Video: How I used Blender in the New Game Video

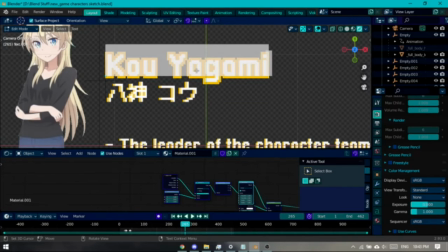[3:31]
Oh, you might be wondering, why is it an alpha plane? don't don't these things are this thing is our text objects like what why is this an alpha
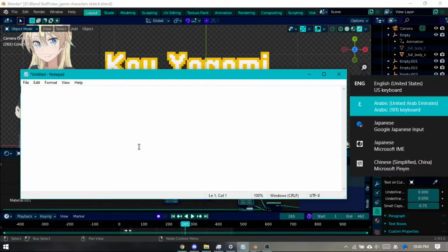[3:38]
plane well let's let's type it in right let's type it in let's try chopping it in co let's try no let's try it let's try here fool me let's type it in paste
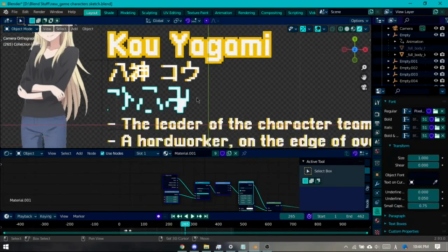[3:50]
it as you can see it doesn't doesn't look right does it it
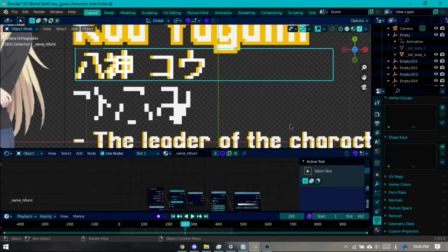[3:55]
looks very glitchy very buggy and it doesn't look like it doesn't look like it in fact i think i already have i think i have the thing already just need to uh hang
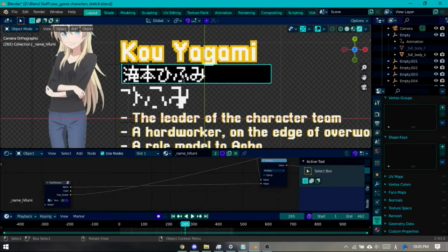[4:04]
on okay so it's supposed to look like that right it's supposed to look like that but it looks like this so that's the reason why i use an alpha
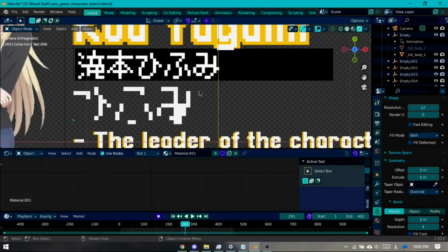[4:12]
plane because apparently blender does not like this font for some reason so i just so just put it in in photoshop yeah that's why
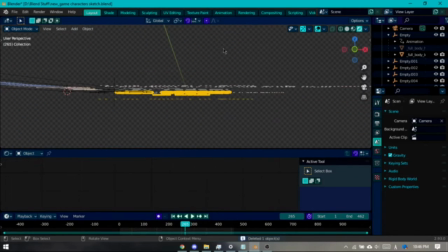[4:20]
i use uh alpha planes also the So the white outline is basically just another mesh on the bottom, it's not too fancy. Also we have also the UFUMI part is on the top. So this has a compositing line, like you can see we have things there.
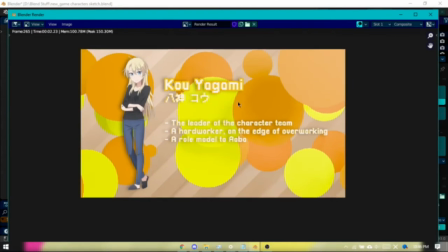[4:37]
And when we render it, as you can see, wow the color changes, like how does that work?
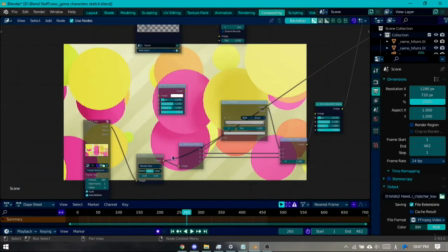[4:43]
Well since like here, as you can see, because this is abstract,
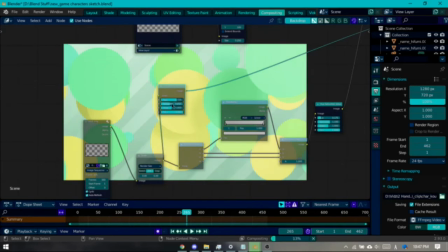[4:47]
when we hue shift it, it doesn't look that weird, it doesn't look off, it just looks different.
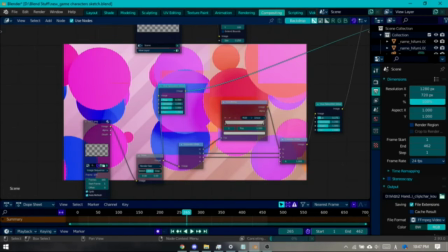[4:53]
And that's how I created the like the variations of it So for this image,
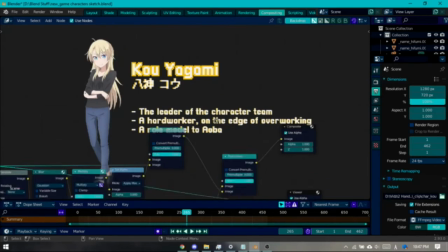[4:58]
I actually wanted a drop shadow for this because well when you go to the layout There are no easy ways to well.
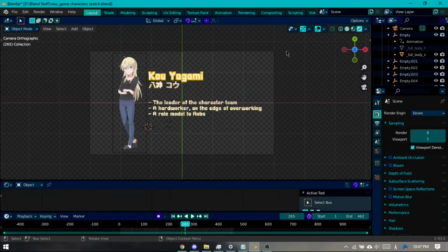[5:04]
There are no easy ways to add stop shadows here So what I did was this is like basically the standard way of adding drop shadows in
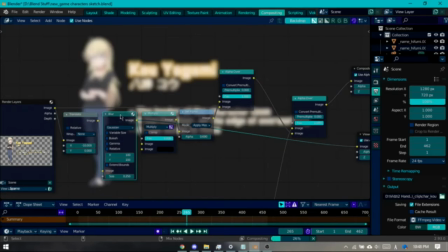[5:11]
a composter So we moved it a bit blur it make it black set it make it a bit more transparent, right? and then and put an alpha over so it basically overlay it basically overlay it on the top right
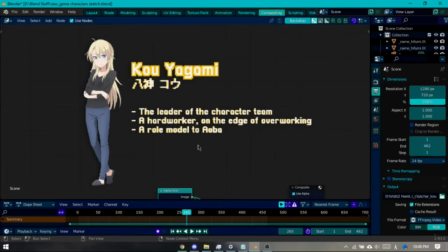[5:25]
and then after we after we do this we could just like overlay the background stuff and i think it
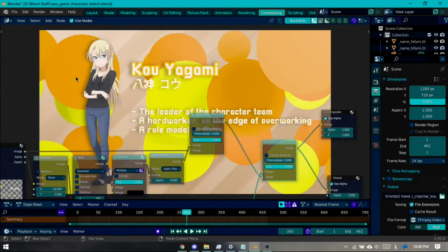[5:31]
looks and yeah it looks nice with this also before we recap like we end off
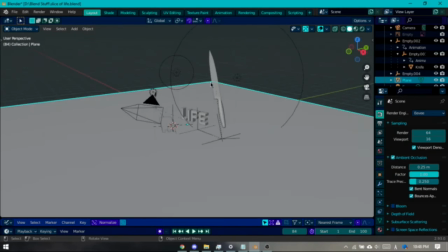[5:37]
the this video let's just quickly went over this slice of life scene is this was completely made on its own like
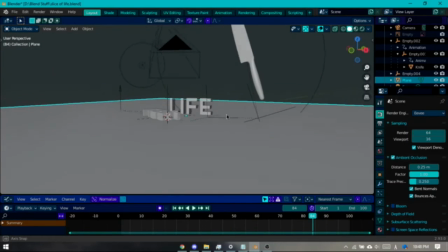[5:45]
i didn't plan to put this on the video i just like i just i just think of a really bad dad joke and then one a friend of mine asked me to
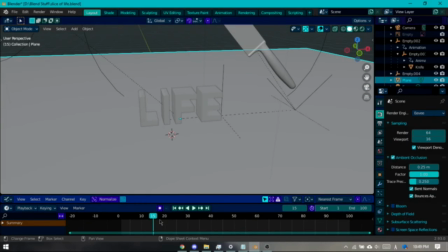[5:53]
like just put this as a bit in that video so i did and it and i'm proud of the joke uh so
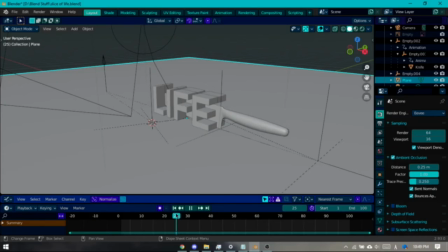[6:01]
what is it so this is basically very simple you have like the knife animation oh yeah about this it's not physics it's all key frames you can see this is all
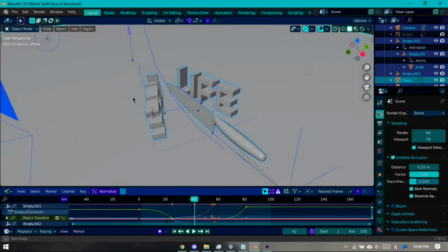[6:08]
key frames the reason why i did key frames instead of doing a physics simulation is because well i need more control.
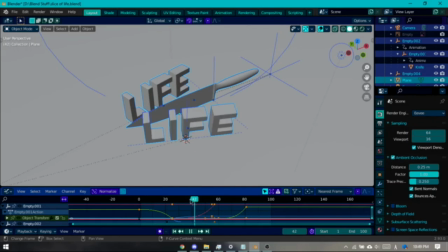[6:16]
I have control over when the thing falls, over how the thing opens and whatnot.
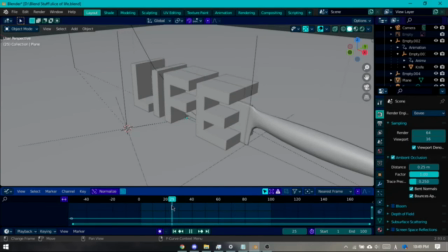[6:22]
And also the actual cutting bit. As you can see the mesh change. How do I change the mesh?
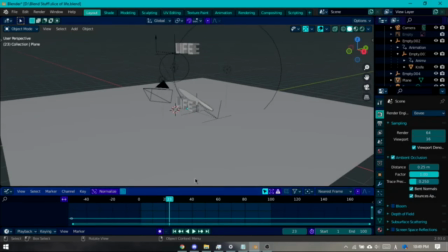[6:27]
Well, here we go. I just hide the original one at the bottom. I just move it down and it all animates.
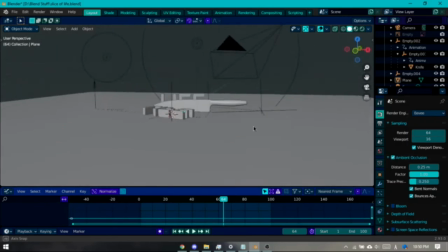[6:34]
And it's just a couple of rigs and empties just to actually do it.
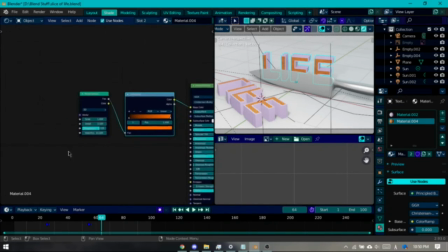[6:39]
Also the material, I don't think it's anything right home about really just like one white one pearler noise and then a color
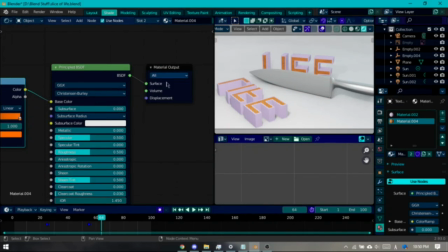[6:45]
ramp and then and it just and it looks like that and yeah i think i kind of like the woody texture
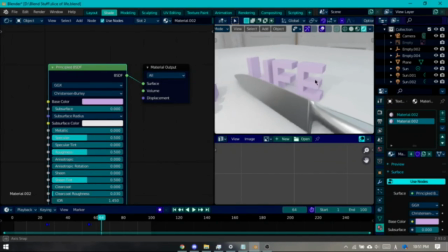[6:53]
the first plan was actually just to make it plain like that without any without any insights but it's it looks too fun to me and it's hard to see so i just added a bit of contrast
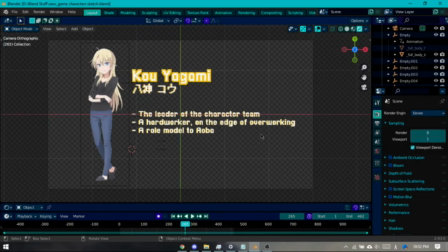[7:03]
and i think it looks good so i think this caps off like my workflow in render right